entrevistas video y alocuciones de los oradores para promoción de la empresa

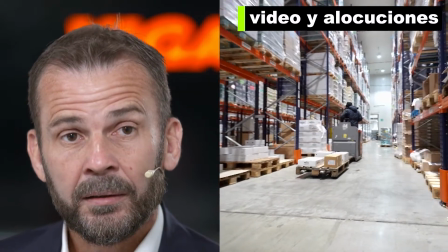(0:01)
hacemos entrevistas en vídeo y alocuciones de los oradores, a menudo alternándolos con imágenes tomadas específicamente.
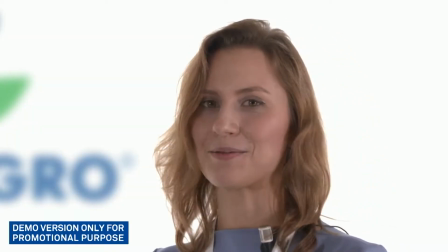(0:10)
El discurso de un sujeto en el sitio, combinado con imágenes sobre los contenidos, aumenta en gran medida la credibilidad del mensaje corporativo,
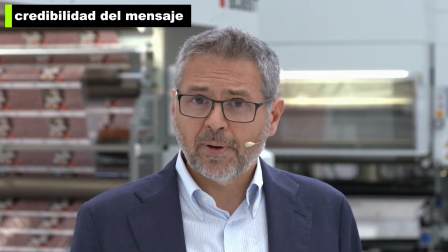(0:19)
sobre todo en un periodo en el que las entrevistas en vídeo se emiten en los canales sociales
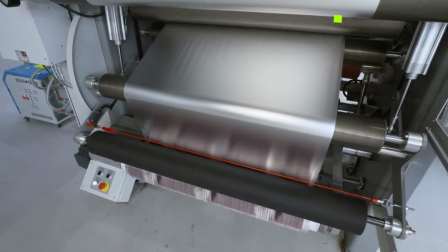(0:23)
de la compañía o sirven como aporte adicional a eventos digitales y seminarios web
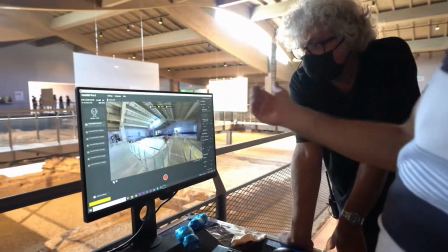(0:28)
corporativos. Ambientamos e iluminamos los espacios de empresas e instituciones.
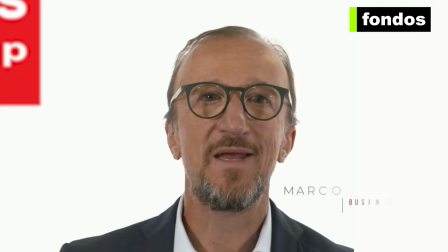(0:34)
O usamos una serie de fondos para construir rápidamente decorados personalizados en cada ubicación.
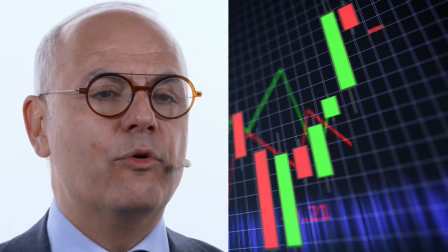(0:41)
Estos están diseñados y permiten que el sujeto tenga un fondo particularmente moderno y tecnológico.
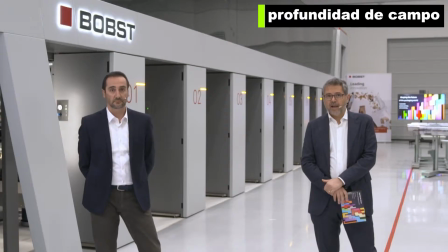(0:49)
Intentamos hacer imágenes con una buena profundidad de campo, separando al sujeto del fondo, desenfocando la escena detrás de él.
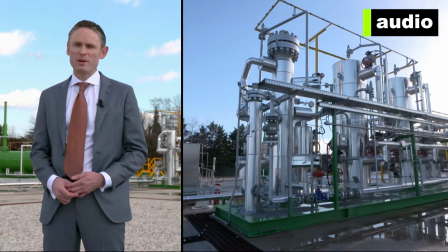(0:59)
El audio es el punto crítico de cualquier entrevista, pero el problema más delicado es el ruido de fondo,
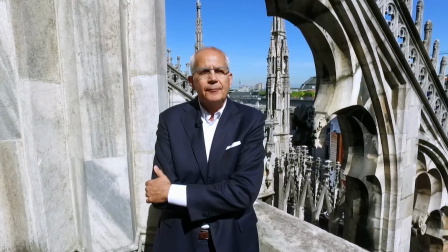(1:07)
especialmente cerca de máquinas industriales en funcionamiento.
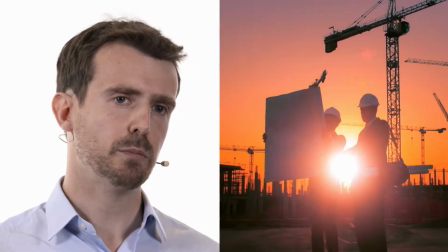(1:10)
Para evitar esto, utilizamos micrófonos capaces de grabar solo la voz, aislando al sujeto.
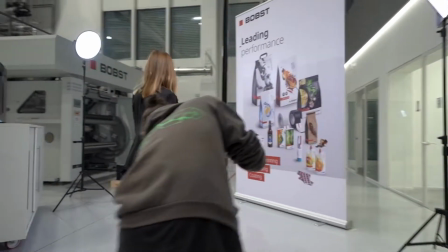(1:18)
Iluminamos cada ambiente con cuerpos de iluminación LED diseñados para resaltar los rostros, suavizando los detalles.
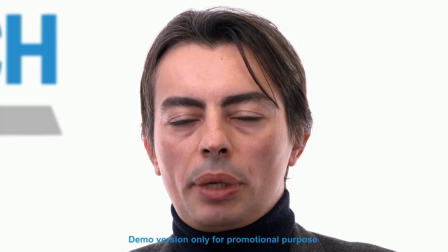(1:25)
Son luces diseñadas especialmente para personas, de baja potencia, pero capaces de dar una luz uniforme y difusa.
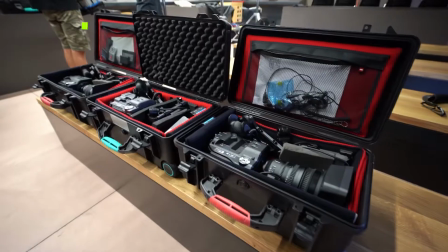(1:33)
Siempre filmamos con al menos dos cámaras para capturar cada detalle de la intervención.
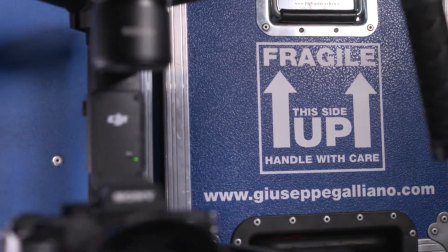(1:39)
A menudo añadimos una cámara remota que repite hasta el infinito movimientos suaves y fluidos con los que dinamizar el montaje.
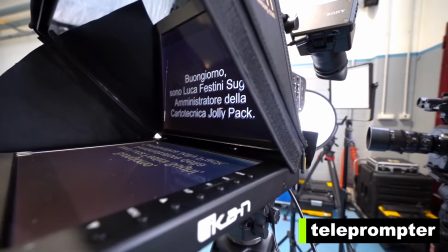(1:47)
Le damos al orador un sistema electrónico, el teleprompter, que le permite leer y mirar directamente a la cámara.
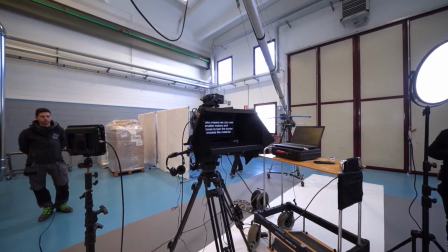(1:55)
Con este equipo se lograrán muchas más intervenciones sin tiempos muertos, repeticiones o miradas perdidas buscando sugerencias.
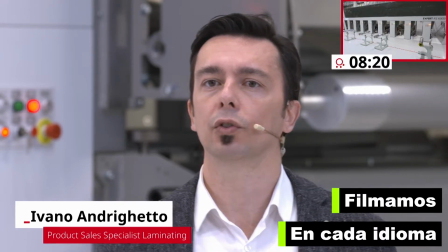(2:05)
Filmamos las entrevistas en vídeo en cada idioma con la superposición de voces profesionales grabadas en un momento posterior.
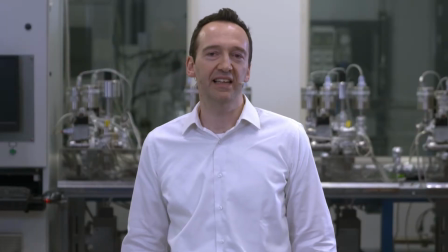(2:12)
El ponente es mucho más creíble porque ya no tiene que hablar en un idioma que no es el suyo.
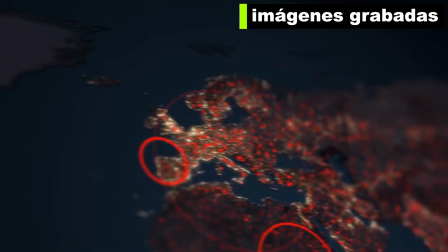(2:19)
Combinamos entrevistas en vídeo con imágenes grabadas a propósito o de nuestro archivo, así como diapositivas y presentaciones de PowerPoint.
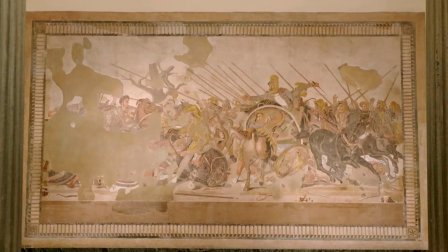(2:29)
Las videoentrevistas son adecuadas tanto para vídeos promocionales o vídeos de presentación,
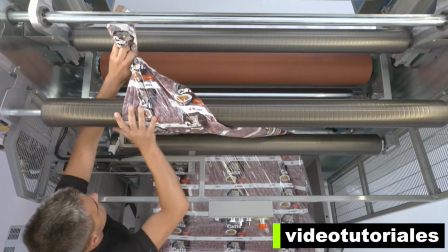(2:34)
así como para videocursos y videotutoriales, o para relatar episodios acontecidos durante la vida de la empresa.